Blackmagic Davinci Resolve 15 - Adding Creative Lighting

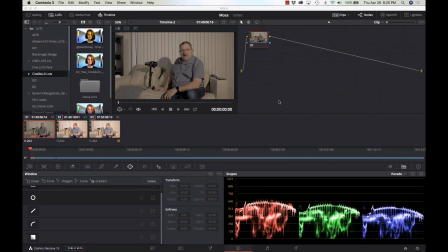Hi, and this is Carrie, and we're going to show you how to learn DaVinci Resolve today. This is version 15 beta 2 finally, so we're going to get into it,
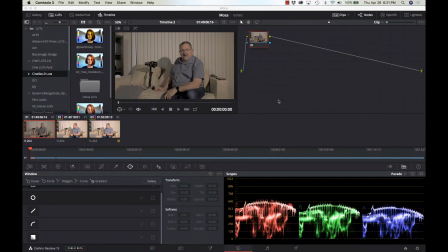and I'm going to show you how to do creative coloring and lighting directly within Resolve. So stay right there.
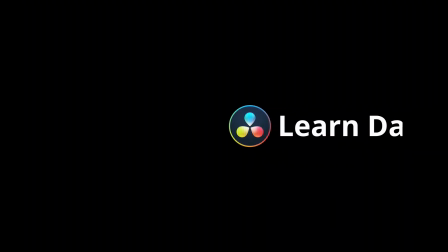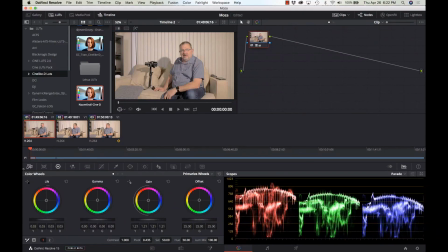But what we're going to do today is how to add lighting or remove lighting that wasn't there, and how to add some creative lighting to make a scene that's otherwise extremely boring, like this shot here,
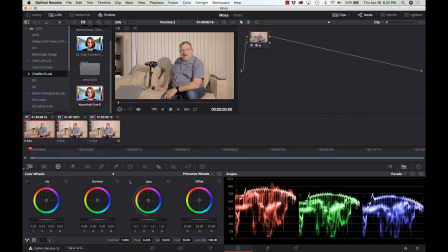look a little bit better. All right, so how are we going to do that? Well, from the color tab, that's where we're in right now. Down the bottom, we're in the color tab, and I'm going to turn off some of these other
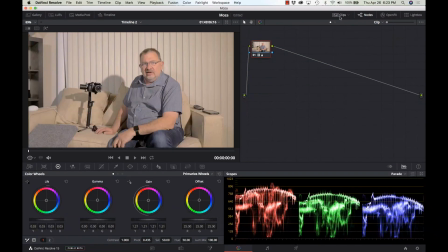features here because we just want the image to be as big as possible so we can kind of see it. So first thing is, you know, it's just too flat.
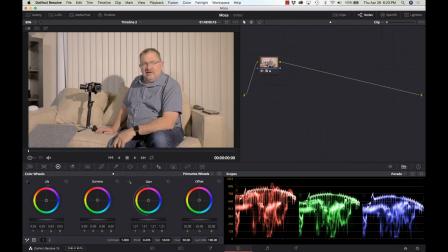There's no dimension to this. So I think I'm gonna kind of bring in a dark gradient from the sides. I think that'll help spice this up a little bit, make the focus more on the subject.
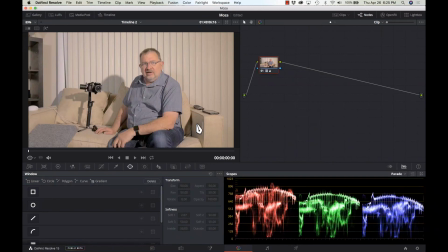Once I have my basic color correction down, my LUTs or however I'm going to color it, now I'm going to add some stylized light to it. We're going to add some colored light. We're going to add some gradients. We're going to see if we can make this really boring looking shot look a little bit better.
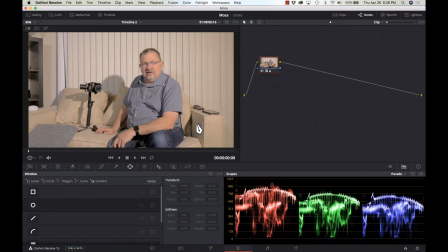We're going to kind of highlight the subject. We're going to bring in a gradient from the side, and we'll add some colored lights for some effect. Try and do the best we can on here. But I think it's going to show you kind of what you can do in DaVinci Resolve, which I think is very cool.
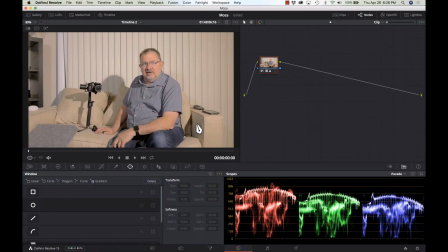Now, one thing I don't want to do is have everything on the same node. It just won't work as we start stacking effects together. So each different effect is going to have its own node. So I'm on a Mac. I'm going to hit Option S, bring up a new node.
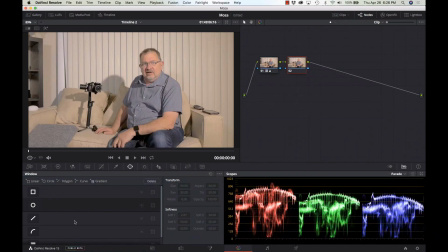And I'm on my power window tool, and I'm going to add a gradient. So I'm just going to turn that baby around right there. Yeah, it doesn't really look like it's doing anything, does it? So we're going to go to our color tab. What do we want it to do?
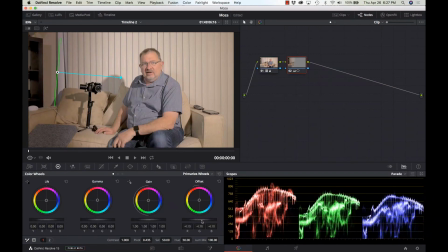Well, I want to cut down the color or the brightness from the left, kind of like so. Let's try that again. It's the same effect, so I'm just going to use the same node here.
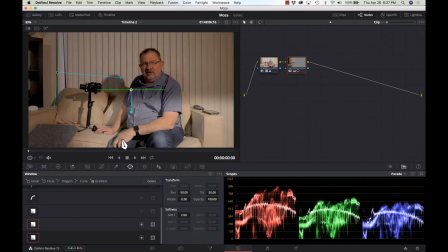So I'm going to add another gradient.
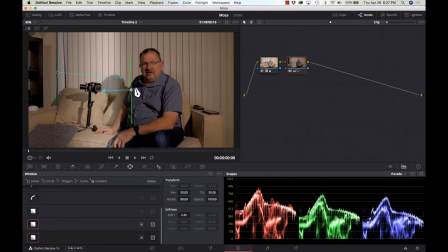And I'll flip this one around. And I'll bring this one in from scene right.
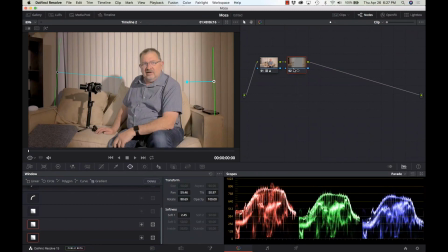There we go. All right. So now we've got a little bit better kind of focus on the subject there. So let's turn that off and on. So here's how we can add light, remove light, add some shadows, add some highlights.
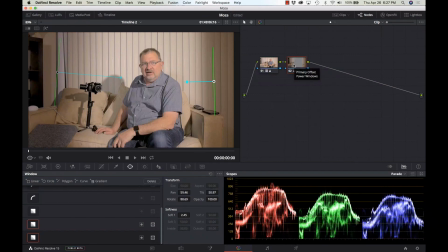It's a pretty cool way of doing stuff. I still think this is a little boring, so we're going to add some additional color to it. So again, I'm going to do another node here and create another power window and make sure I'm on the power window. And I'm going to do a circle.
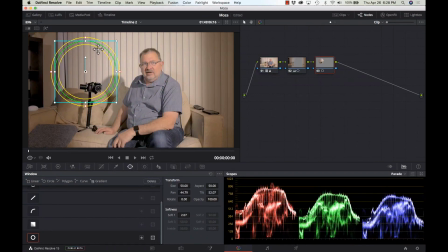Now in the circle, we have our inner softness, our outer softness, and our diameter. So I can adjust these to kind of give whatever feathered look I want. Well, because I want it to look like the background has light on it,
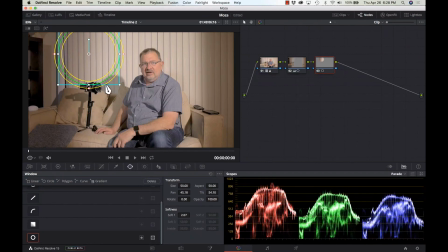I want to make sure that I'm not cutting into this camera here and make it look really fake.